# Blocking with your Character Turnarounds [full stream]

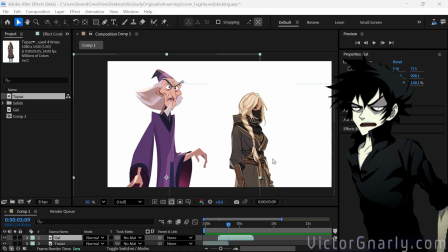74:22 So when we are creating a composition, it is just a composition is just is the general balance and position of objects, people, and shapes of your scene. Okay, so blocking
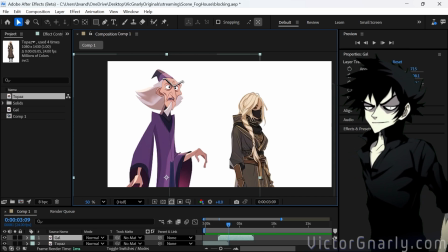74:43 the choreographed sequencing of those compositions. So if you look at our Photoshop storyboard here,
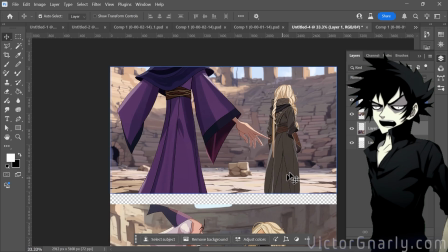74:55 this is blocking, where we are saying we are starting off with a position of he is towering over her a bit,
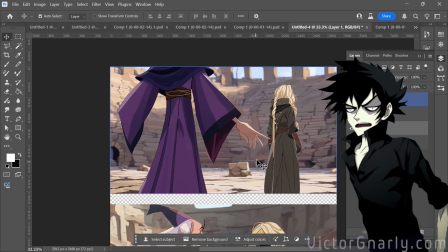75:03 therefore he is coming into a scene with a bit more authority to her. What this scene evokes for me in terms of the blocking or the composition, and then later on the blocking here,
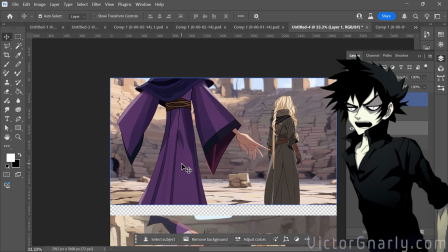75:14 the composition is evoking that he has a sense of authority, that she is waiting for him, and that's all told just through the angles and of the camera and their position here in the frame.
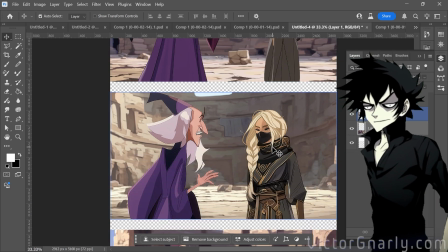75:28 Now, with when it comes to
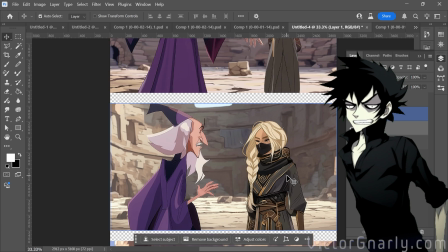75:33 the next shot here, I wanted to make it to have an emphasis that the characters are eye to eye, actually, that they are meeting. Basically, she is not nearly as big as this previous shot imposes.
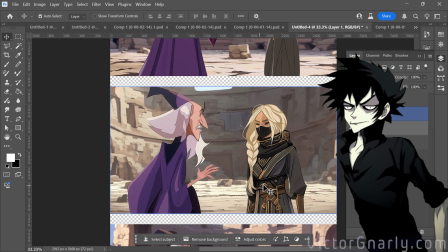75:49 That means that maybe she has an upper hand on him, or maybe there's otherwise
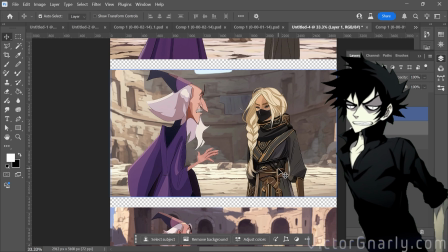75:57 a balance that's happening. We're balancing the shot more, therefore balancing the power dynamic between our characters.
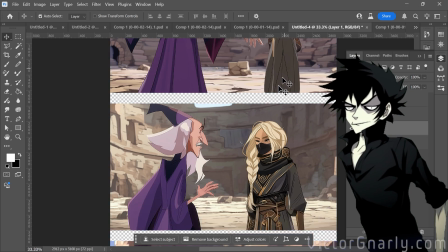76:04 The psychology of this, of jumping between these two logics, is blocking.
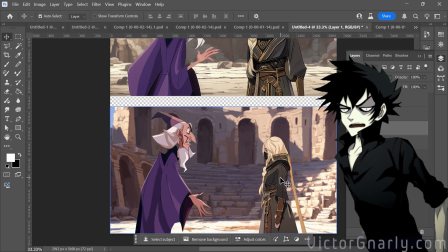76:09 Is the core of blocking. And we can essentially start to portray not just the
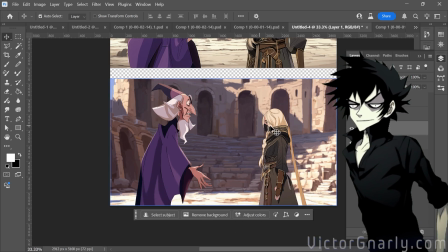76:19 literal beats of our shots, but also the psychology behind what our audience feels when they see these shots in this certain sequence.
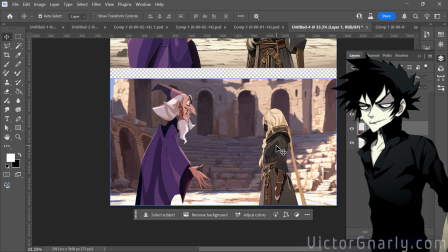76:30 So I always understood it to be in the step of storyboarding that is mapping out the beats of a shot, less granular than keyframes, but more granular than a full scene. It's really, blocking is actually something you do specifically between a director and an actor.
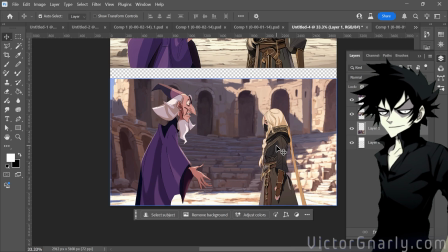76:46 It is something that you are saying, I am moving the camera towards your face here because this is your moment, this is your time to shine, and I want you to cry as soon as we zoom in on your close up here, or you want to be about to.
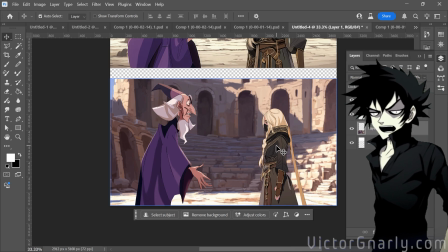77:05 And so the director would start to feed lines that would potentially help that actor get to that emotional state. And we don't have to worry about a lot of that stuff with AI, but it is important to recognize that when it comes to the blocking, it's a relationship.
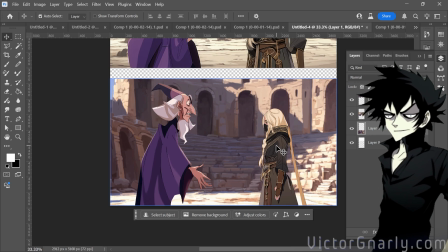77:21 It's something that happens between not just the scene and the characters, but the director,
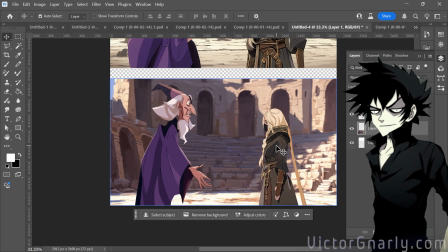77:26 the scene, the characters, and just the entire world that you're putting together for your audience.
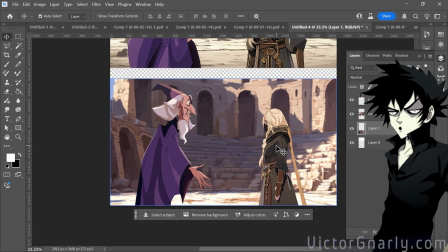77:34 If you want to see a movie that really goes into,
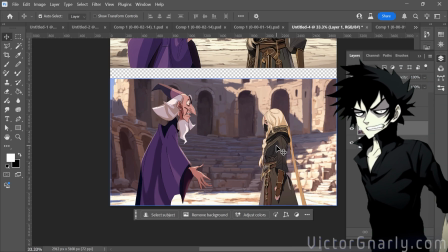77:39 my first movie I can think of when it comes to really amazing blocking is Children of Men.
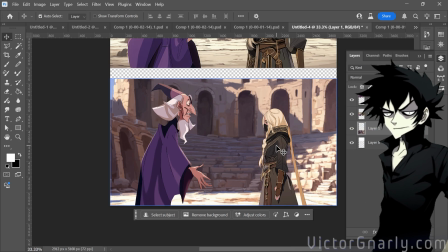77:44 Children of Men has amazing blocking because they did some wicked camera gantry stuff related to the car scene.
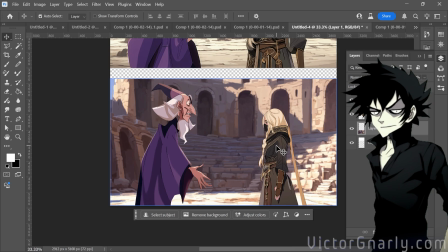77:53 That's 100% worth seeing the behind the scenes of how they did that. But another movie that I think is a lot slower paced and a lot more interesting for what we're doing is the
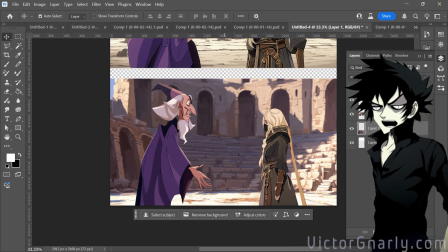78:10 Cats one. Hold on a second. I have to pull it up really quick. It is American Splendor, I think, is what it's called. I'm just going to double check to make sure.
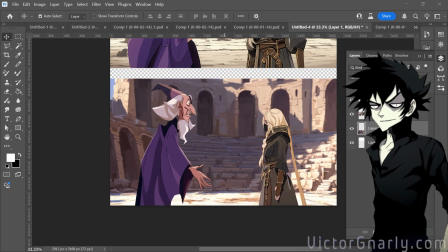78:31 Yes. Okay.